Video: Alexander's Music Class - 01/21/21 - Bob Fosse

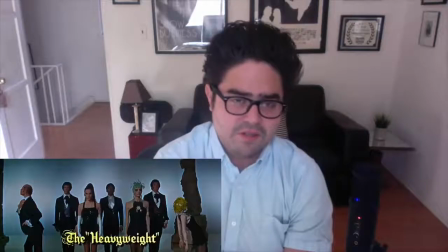12:12 So although you can do this on stage, of course,
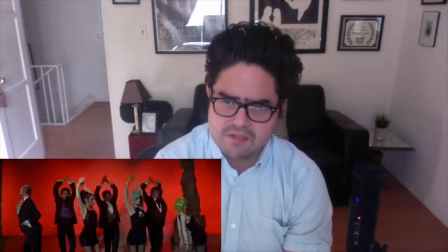12:14 he's using the camera and the viewing and the techniques to zoom, to get closer. And his style is, he was very influenced by Fellini.
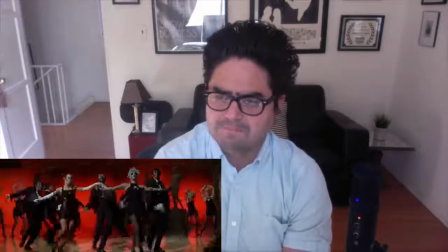12:26 This is a very European style way of filmmaking, using ashtrays, using cigarettes as the props,
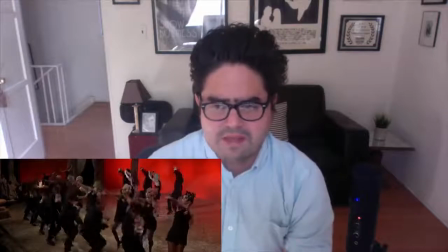12:34 as part of he's using all of these little things that are just there on the table as props for his choreography.
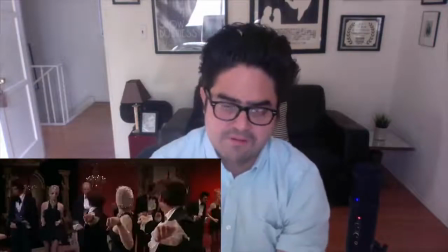12:46 Hence, he's creating his whole stylistic world of, you're in a Bob Fosse film, you're in a Bob Fosse environment.
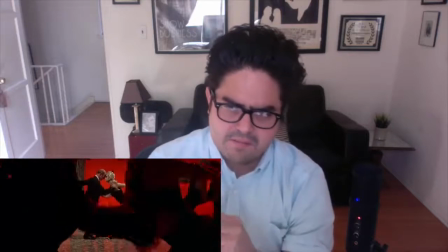12:55 These, just like Fellini would use his cartoonish faces sometimes of people and expressions,
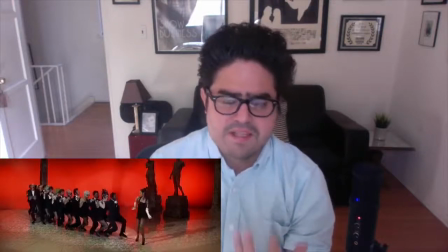13:03 Fosse would use people's bodies in a way that would say a lot to the audience without the person saying anything,
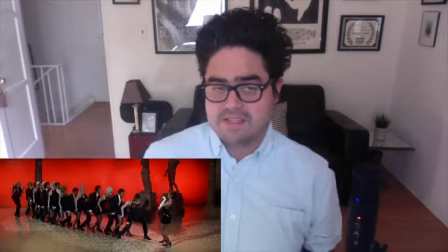13:12 or without moving necessarily. The stance and the style was saying a lot by just being there.
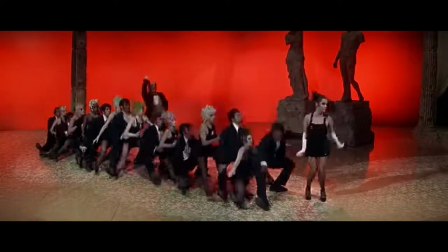So some of these films are just fantastic and great. Again, these are just clips that I've picked out and talks where he's talking about that I think are really important for us as artists. I mean, I can't dance, but why am I interested in Fosse? I mean, as an artist, boy, I mean, and as a director, such a visionary. Died at 60, lived a really hard life.
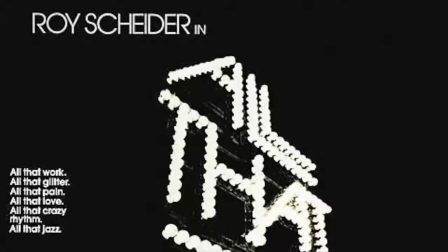13:52 And if you want to kind of see his autobiography, All That Jazz is one of his most famous films that he wrote and directed,
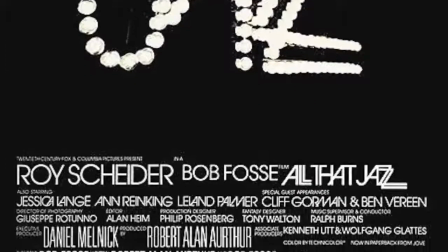13:59 and it's kind of about his life and his fears and anxieties, and it's wonderful. It's just, it's one of my favorite personal films, All That Jazz, of all time. Okay, I've said it all with dancing, and try some of his moves out at home, and bring up Bob Fosse to in Lindsay's class next time. See what she thinks. I'm sure she's got a lot of great information and anecdotes and all these things. And he's somebody just amazingly innovative and a genius. So, okay, tomorrow's film scoring results for The Mission. Can't wait. Love you, miss you, and see you tomorrow.